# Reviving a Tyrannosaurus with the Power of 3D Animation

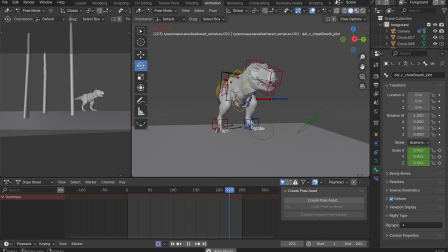[12:20]
But I'll probably make some adjustments to my T-Rex rig and, go from there.
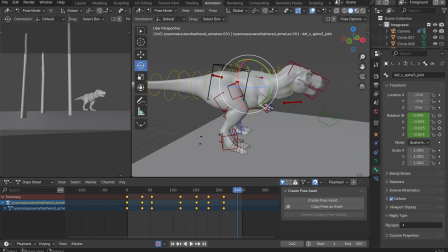[12:26]
But in the meanwhile, just making those little adjustments, adding that little bit of a head bob that I love so much when I do bird animations. So basically, when the chest comes up, the neck goes down. When the neck goes up, the chest goes down, and then the head just kind of like goes forward.
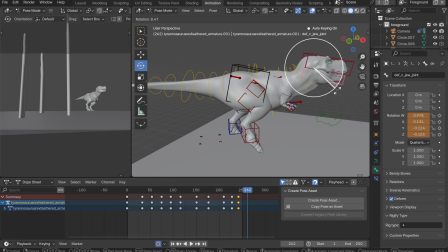[12:45]
It's hard to explain, but I like animating T-Rex walk cycles like giant chickens, and you can kind of see it with that posture.
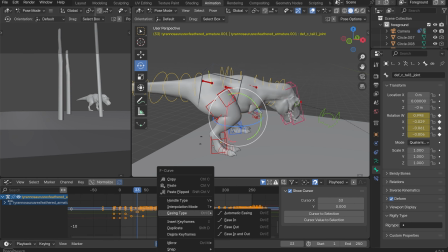[12:56]
And it's kind of giving Phil Tippett Phil Tippett for Jurassic Park. They did some animation tests, and their T-Rex is very chickeny how it walks.
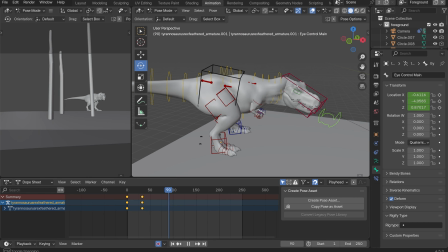[13:11]
Like the way that its head bobs is much more pronounced than what we got in the final film. But yeah,
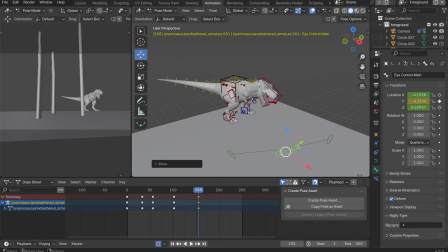[13:18]
just making a few adjustments, working on the eye controls and everything, so that if you could see the eyes, they'd be looking in the right way, or looking in the right places. But I think we're wide enough away that you're not going to see the eyes.
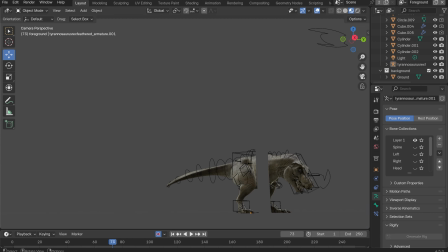[13:33]
Probably, but that'll be something that I figure out on the final render. So just looking at it there,
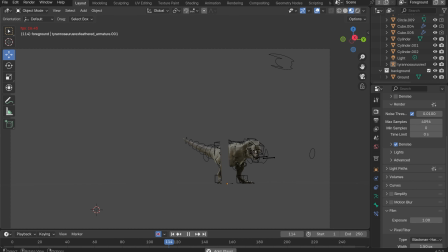[13:40]
and the animation looks nice, and the lighting isn't too shabby, at least I think.
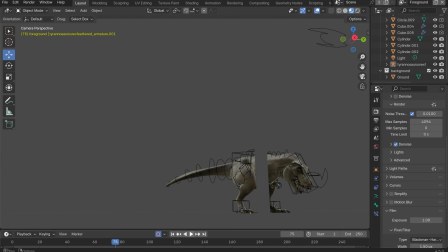[13:48]
But I'm about to realize another issue,
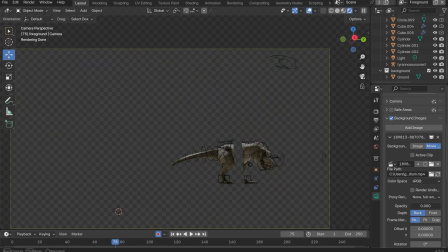[13:51]
and that's that there is a lot of foliage in front of where the T-Rex is,
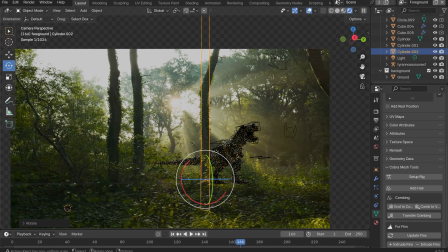[13:59]
and it passes in front of the model and looks really, really dumb.
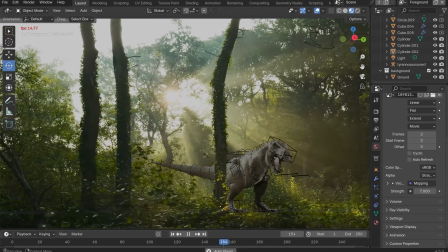[14:06]
So the options are painstakingly rotoscope it pixel by pixel.
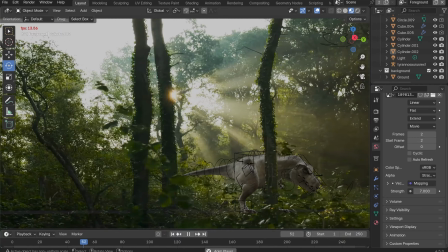[14:11]
Right now I'm matching the lighting.
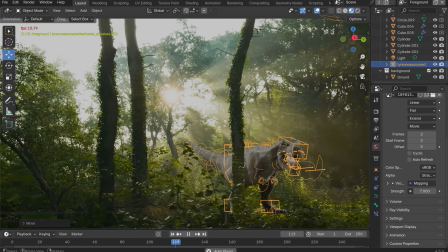[14:14]
Or option 2 would be to replace a lot of foliage, and you'll see in a bit that I choose the latter.
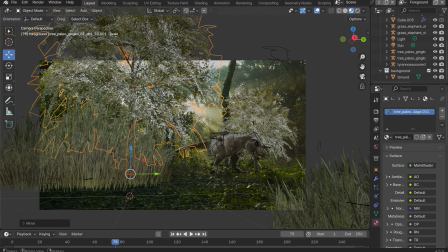[14:20]
So I'm adding in some ginkgo trees from Jurassic World Evolution, trying to place them in
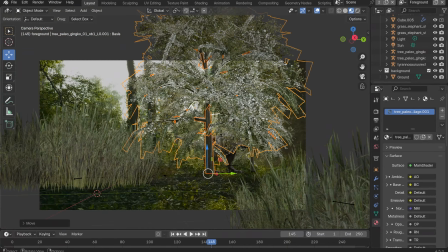[14:27]
approximately where I think the trees should go, trying to add a few foreground elements to make everything a little more interesting.
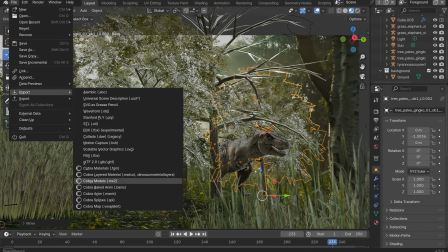[14:36]
So all of this foliage is going to end up getting moved, but just going around, my blender crashed there.
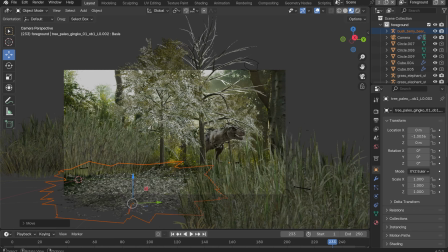[14:45]
But adding some bushes in to supplement the foreground elements, so that the foliage kind of blends all together.
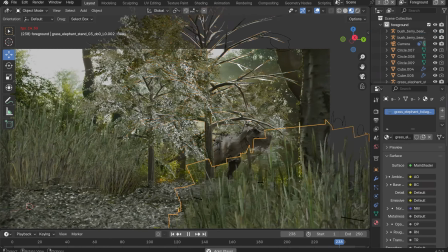[14:56]
so that it's not super obvious that this is footage comped over other footage.
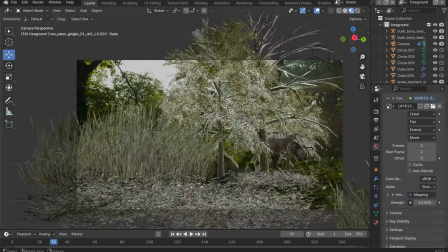[15:02]
So I'm pretty happy with how the composition's looking and everything. The trees are moving in ways that,
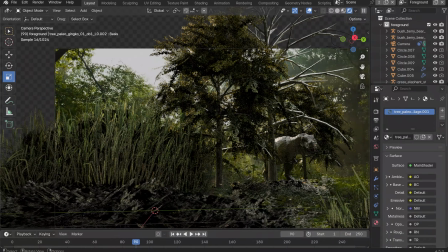[15:09]
sort of blend everything together, and just like, it's all sort of matching. And that's, pretty good. Things are going to get moved around in the final product, but, I obviously didn't record everything.
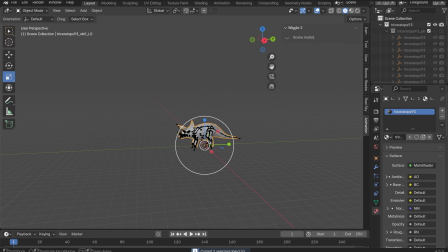[15:24]
So just continuing to go through, and I wanted to add a Triceratops to the foreground because I felt that the foreground was very bland.
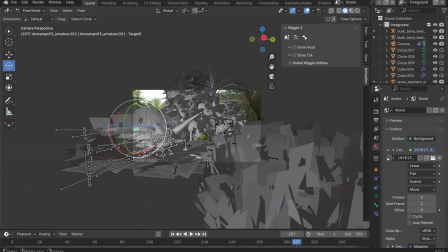[15:33]
So just grabbing the Triceratops from Jurassic World Evolution and putting it in a little bit of a death pose.
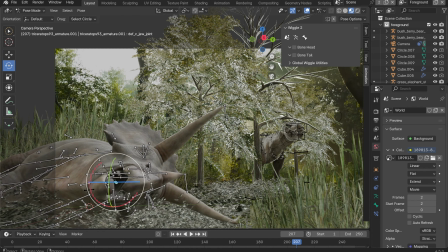[15:41]
So widening those eyes and then having the jaw slacked open,
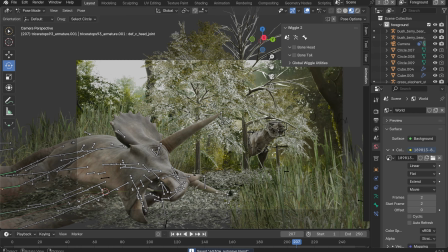[15:46]
kind of like it's fallen under its own weight, so it's not really bending in the way it should be.
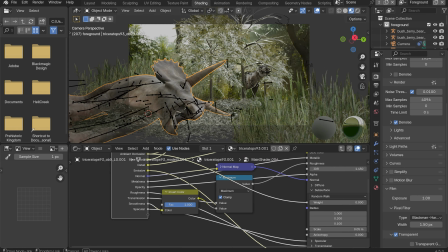[15:51]
And then doing a little bit of work to the materials because by default it looks really flat.
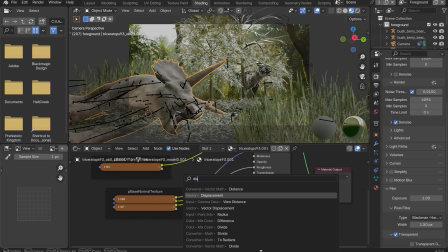[15:56]
So I'm going to be adding a displacement node and basically just converting the normals into the displacement map
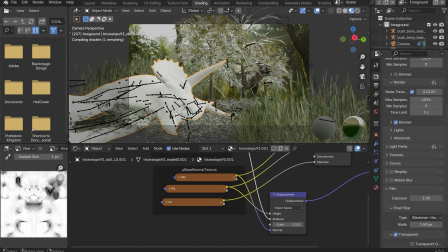[16:04]
or displacement node so that it has a little bit more texture to it.
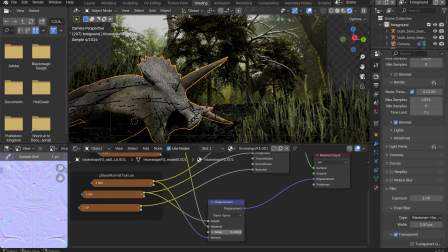[16:09]
And when we get into render view, you can see that it's not very strong, so we just got to crank that up a lot.
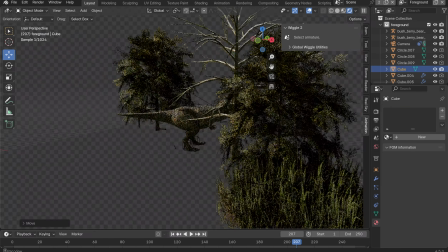[16:16]
Also, the ambient occlusion is pretty good for adding the subsurface.
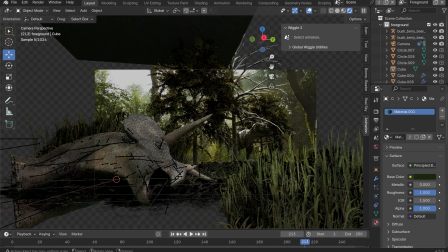[16:24]
The ambient, that's a neat trick that I picked up just by watching infinite Blender tutorials.